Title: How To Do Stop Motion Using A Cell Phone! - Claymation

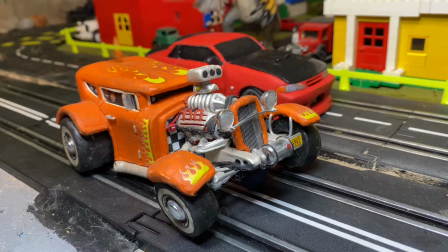742s
So you're going to want to generally do kind of a higher up advantage point depending on what the car is especially doing, especially for the 32 Ford in particular here.
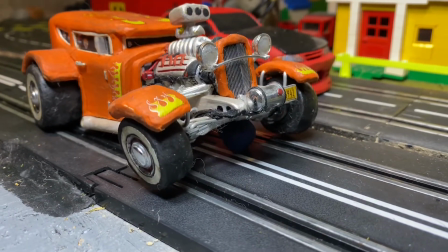750s
It generally does have to be angled upright because, well, the thing's got a fairly, well, open front end, and I usually like to make this thing do different wheelies.
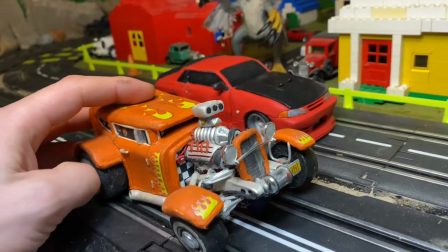759s
And, well, if you'd like to see that in action, be sure to check out the links in the post description after you're watching this video.
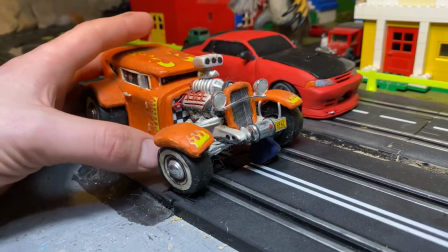763s
So, well, actually I'll provide small clips afterwards, but maybe, we'll see.
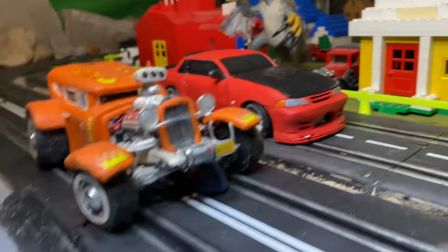768s
I'm tired, so. But same rules apply for the Skyline. The only issue is, well, it's obviously not going to be doing wheelies quite nearly as intensely as the Hull Hot Rod.
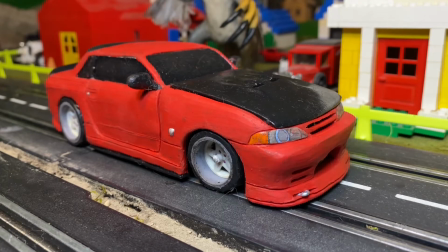777s
This is more of a drift car, this is more of a drag car. Now it's time to cover probably the most important process of, well, animating a car, the movement.
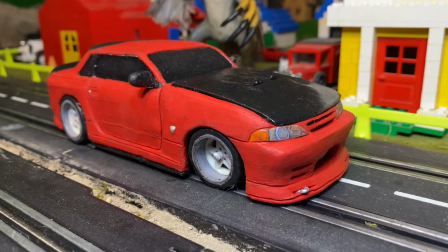785s
Most in particular, the acceleration process and how to get good acceleration from a dead stop to, well, moving along the track.
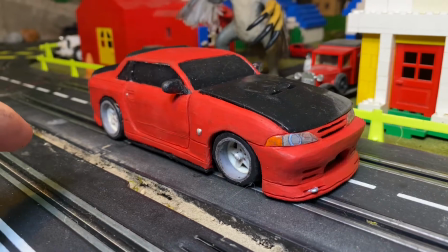793s
Now, obviously, you're going to want to take care of your whole weight distribution thing, so once that is taken care of,
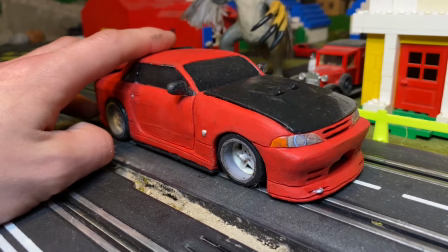798s
and, well, honestly, oddly as it sounds, your probably first two frames are basically just going to be that,
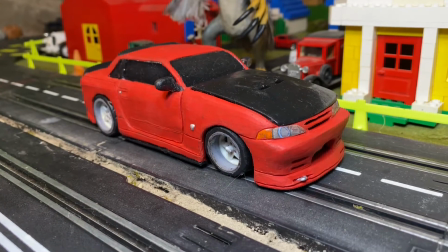804s
not actually moving the car whatsoever. Once the weight distribution thing is taken care of, then, well, obviously you can start moving the car forward.
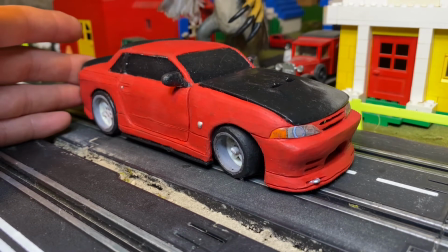811s
Now, your first step isn't going to be a whole lot. You're just going to want to kind of inch it, maybe quarter inch or so.
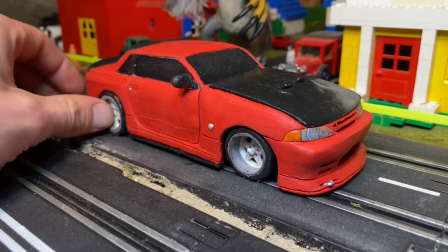817s
And then, given that these things are kind of having sloppy handmade suspension, you kind of have to adjust the wheels and make things spin a little bit.
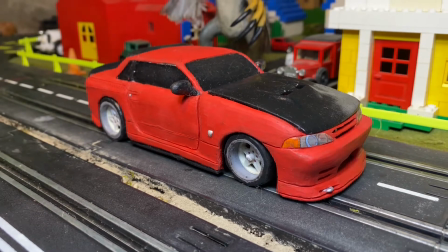825s
And then you can just basically continue taking your hand out of the frame and taking a few pictures.
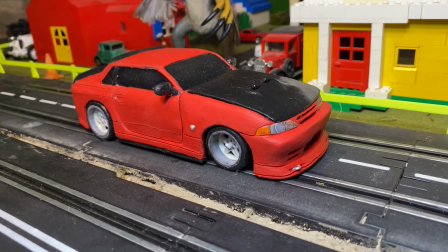830s
And I should probably quickly clarify the few pictures. By that, I mean I'm usually working in frames of 2, so that means 2 and 24 frames per second.
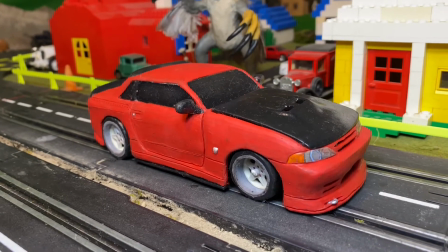838s
Now, there are varying types of, well, movement depending on what you're doing.
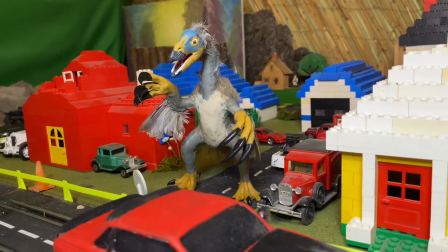842s
If you're doing something fast, like a punch or swinging a car in the future, not foreshadowing, you basically might want to do single movement frames.
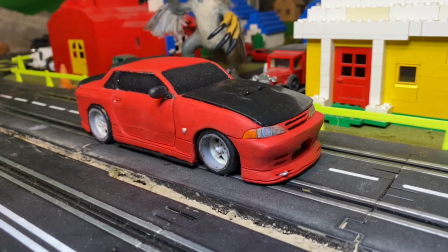850s
Now, most people generally do 2 and 24 because it looks pretty smooth, although some do 3 and 30.
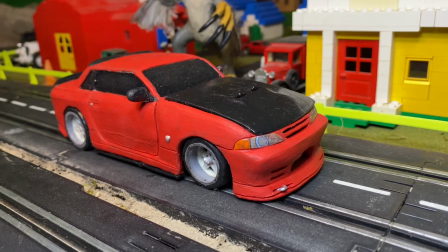856s
So after you moved your car about a quarter inch, you're basically going to want to continue that, well, process in moving the car forward ever so slightly,
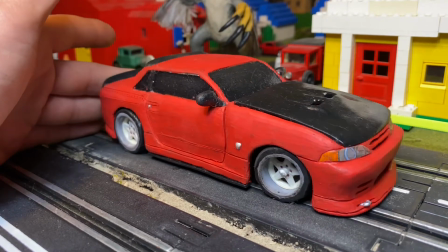864s
basically going from a quarter inch to maybe about 5/16 or 3/8,
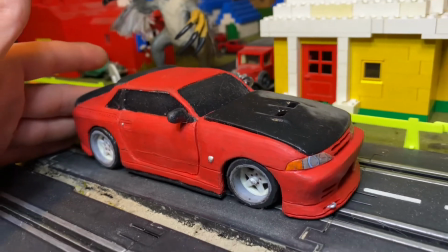868s
and basically continuing on and on and on until it gets to about an inch or so.
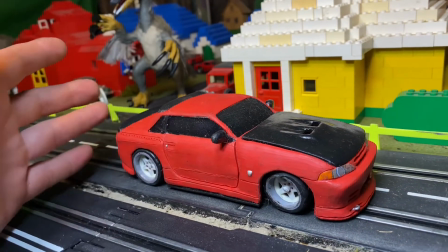873s
And obviously you're going to be taking your hands out of frames each movement, but essentially once you kind of build up enough of a acceleration point,
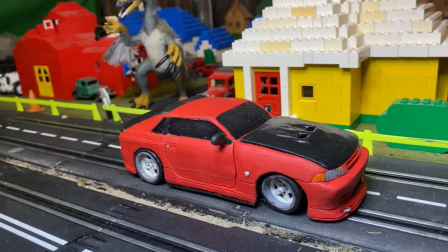881s
you can kind of get away with bigger and bigger movements without it actually looking too janky.
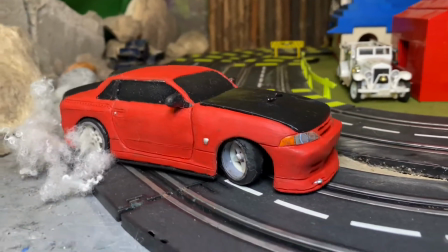885s
Now, due to this being, well, a JDM car in particular, it's probably best I do a little drift segment and give you a quick run through on how that works.
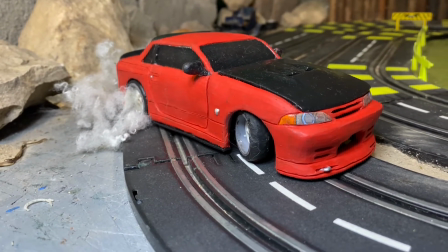892s
And, well, essentially it's not too much different than a lot of the acceleration process, apart from you're going to have to,
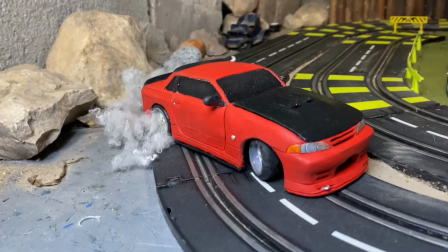897s
well, deal with different angles depending on, well, the road, as well as probably smoke,
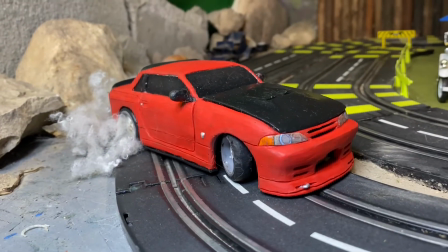902s
which can be quite a hassle depending on how much of, well, time and detail you're willing to spend on that stuff.
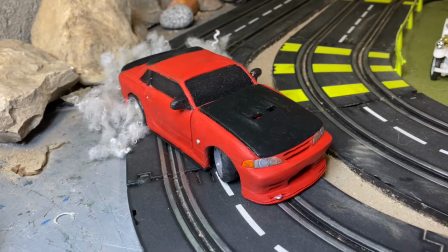909s
Now, the movement method, it remains pretty much the same as, well, accelerating,
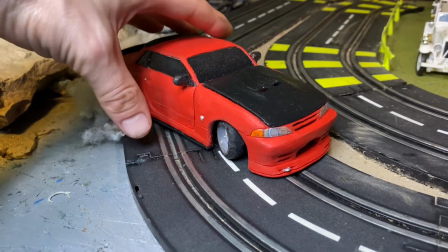913s
except the only difference is you're basically kind of turning things, accelerating sideways, essentially.
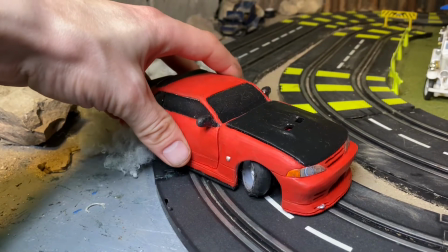919s
So you kind of want to keep the car on an angled projection and, well, obviously think about things ahead of time,
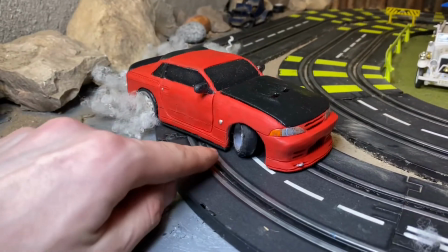924s
kind of being like a real drifter and knowing where the car is going to have to go and angling your steering wheel accordingly.
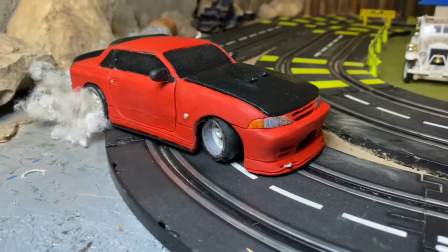931s
Obviously, and obviously the same sort of rule applies.
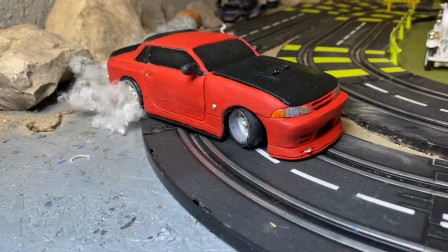934s
Every movement, you have to take your hand out of frame, take a few pictures, and then depending on your tripod setup, if the car is, well,
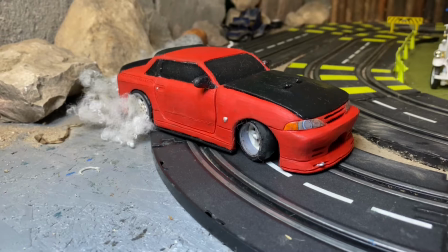941s
sitting still, or your camera sitting still, essentially, you can just leave things in one spot.
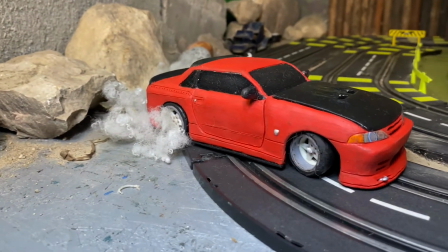946s
But if the camera's moving essentially with it, obviously you're going to take your movement with your car,
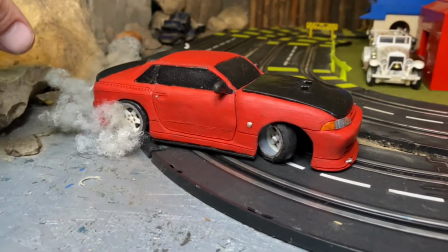950s
and then obviously move the camera ever so slightly to keep the car in frame center, depending on the shot.
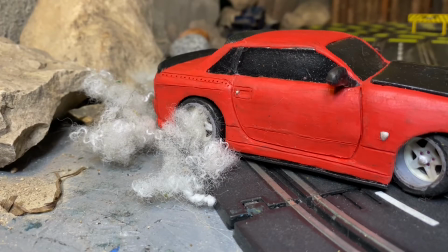956s
Now to go over smoke details, which can be quite, well,
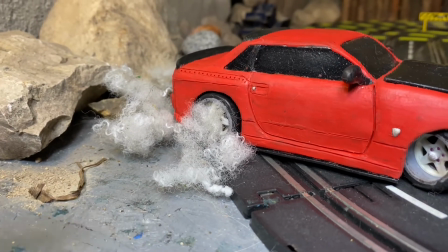960s
rewarding, but a very big pain in the butt from what I have unfortunately experienced, because it can take a lot of time and it's extremely hard to get a good interpretation.
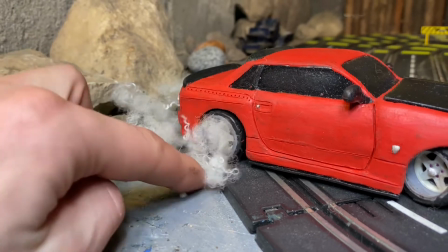968s
So the idea, if you want to be lazy, you can basically just kind of poke things and then move your hand out of frame and take a couple pictures.
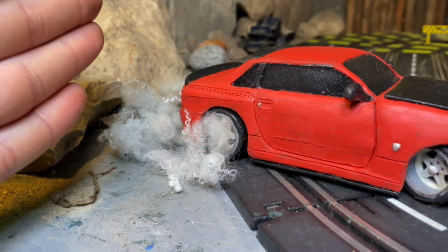974s
And obviously if the car is moving, then, well, in this case it's drifting, it's going to be, well, moving with it.
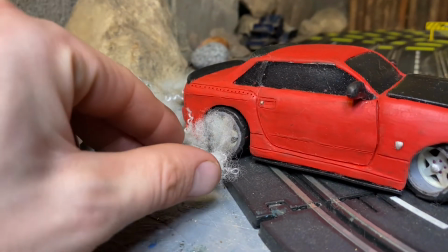979s
So a lot of the time the tires are going to be spinning.
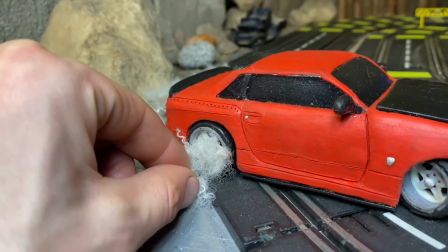982s
So one added detail I generally like to do, which I'm not going to exactly mush things in like I usually do during the animation process, because I just cleaned the car.
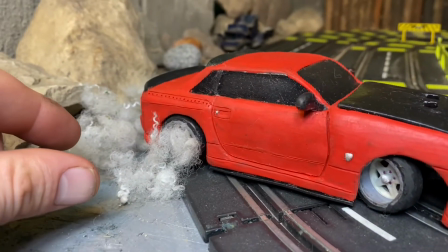990s
I'd like to keep it nice and clean for the animation.